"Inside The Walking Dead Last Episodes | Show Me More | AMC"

To get that bike to slide that far under the tree, you'd have to be going really, really fast.
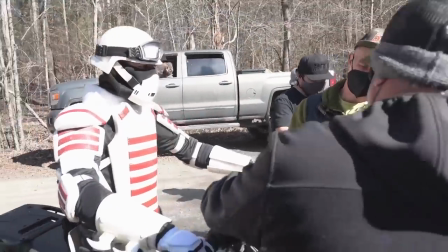Dave Cutler was my trooper on the motorcycle. He's an excellent motorcycle rider. And for the shot where the bike is now on its side and sliding towards the trooper, we hooked a cable to the motorcycle.
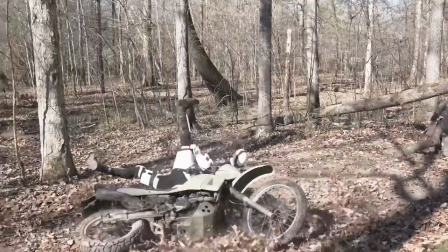One, two!
We yelled, action, and everything takes off at the same time, and the bike catches up with him and sweeps him.
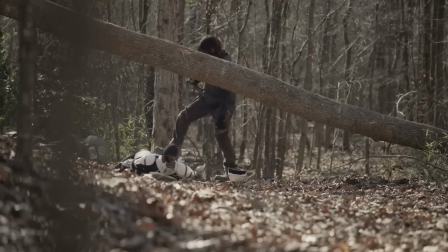And he did a great reaction to being hit by the motorcycle and ends up on the ground.
And a mark.
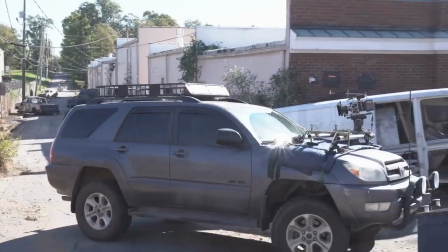And Monty Simmons here from the set of Walking Dead. We've been doing some car chases today.
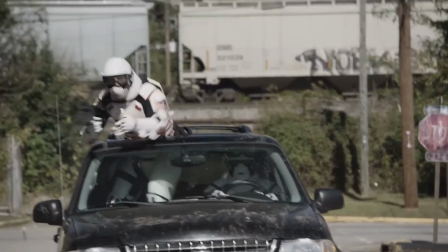Troopers chasing Negan. He's trying to get back to the Commonwealth. Daryl to the rescue. P-bones the troopers, crashes them into this intersection right here.
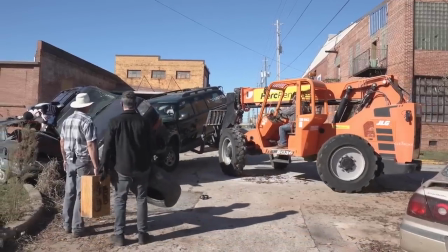Monty looks at Stunz and he's very adult about it, but he's got a very childlike enthusiasm for the stunts.
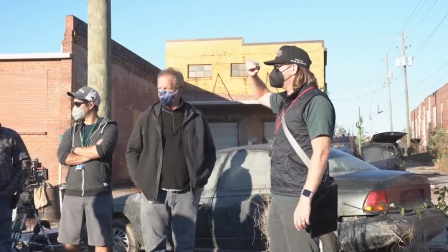So they're fun to do. The T-bone crash, how we do it is we start at the end.
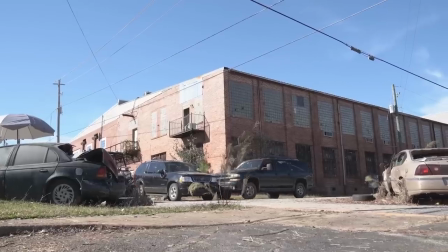We put those cars exactly where we want them, and then you basically back those cars up,
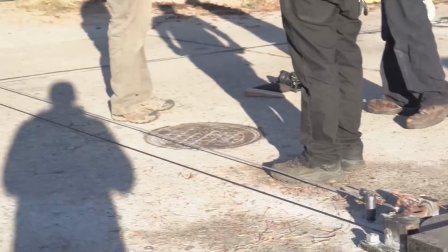and they are connected through these cables and shivs on the ground and motivated by a car off camera.
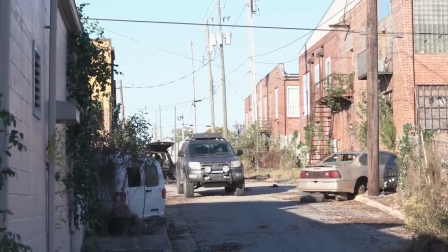That's what actually pulls them to the spot, so that you know exactly where the wreck is going to happen,
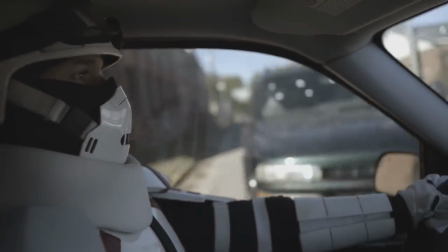which is important for camera, and you know the speed it's going to happen at. You basically know in general where those cars are going to go so that you can set up what we
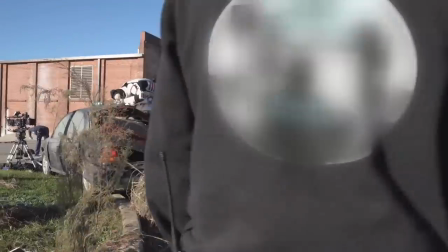call catch cars so that we don't have a car go flying off and slam into a building or something like that.
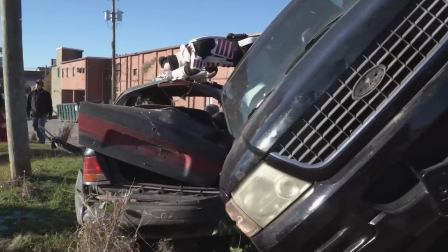That trooper dummy that was hanging out of the sunroof took a beating. Greg Nicotero, our director, was very pleased. It was quite a successful day. Now, you can't have The Walking Dead without walkers.
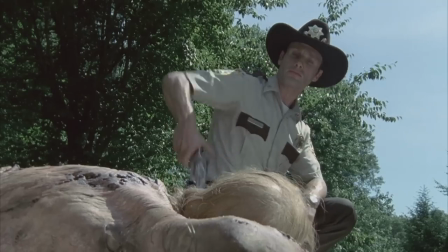It's the main ingredient. And getting the walker design right from the beginning was key. So, we turned to the special makeup effects mastermind Greg Nicotero to take us through the evolution of the show's most iconic walkers.
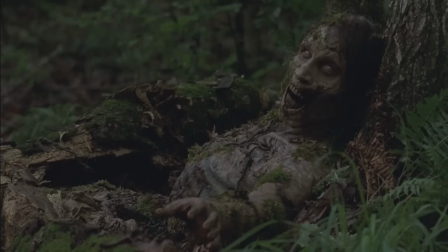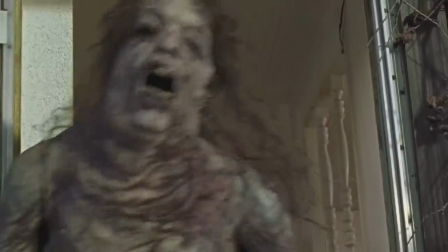Before The Walking Dead existed, zombies appealed to a very select group of people.
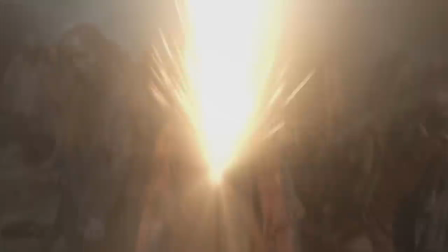So, it was exciting to bring it to the masses. For me, what was really important
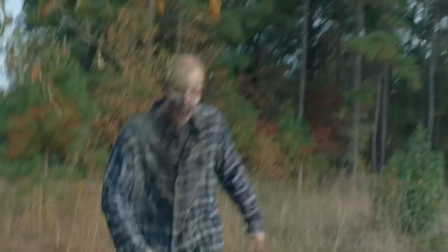was to create memorable-looking zombies that people would, number one,
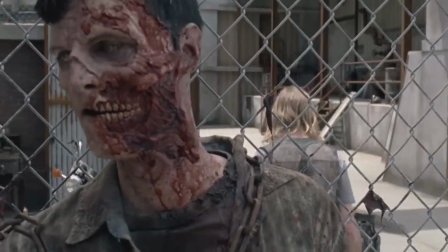be afraid of, and number two, want to study, want to see more of. In the first season, a lot of the makeups were 3D prosthetic transfers that were glued on with some good paint jobs.
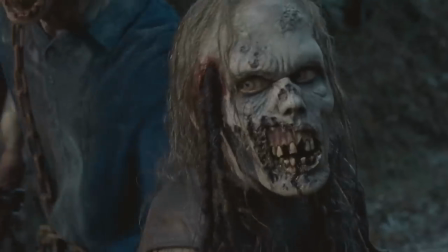As the show evolved, we evolved the look of the zombies to show that they were more and more deteriorated. We really wanted them to be expressive and scary. There were a lot of great moments where there were people who were right up against zombies that were pretty terrifying.
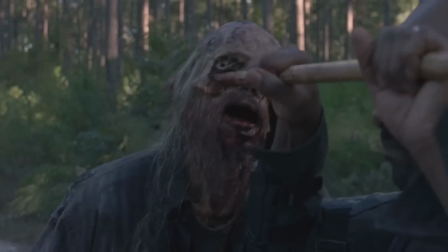We probably have five or six hundred different molds for different zombie looks.
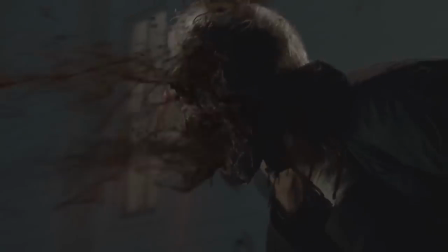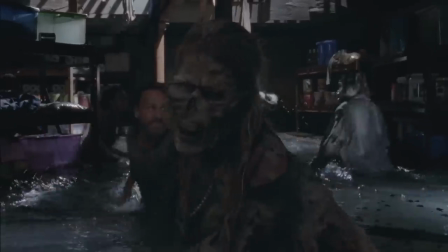I always feel that each walker really told a story.
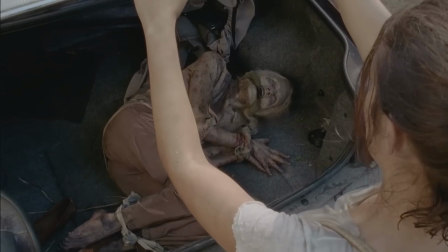We were always sort of deconstructing how they died and
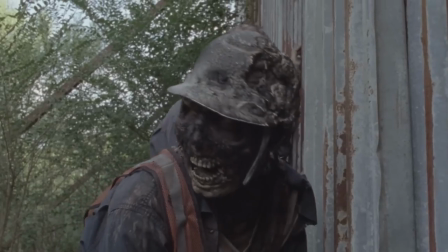then putting that element into the actual makeup.
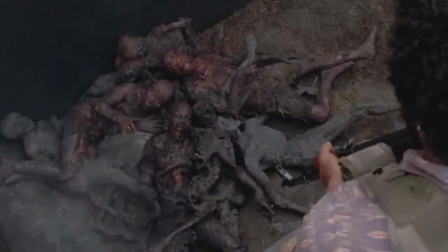So for me, what made me proud was having forensic pathologists and people come to me and just say, why is everything look so real?
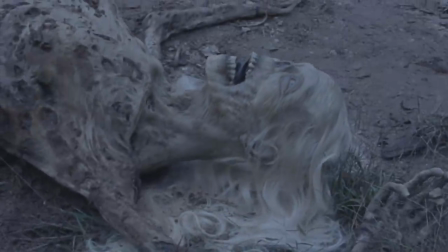The anatomy, the musculature, the bone, the ligaments, everything looks so real because that was what we were going for.
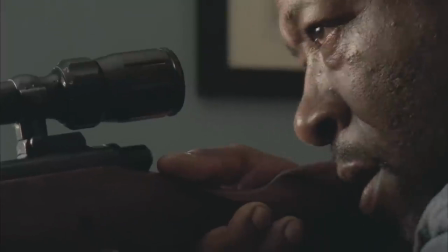The moment with Lenny James where he's trying to aim the gun at his wife.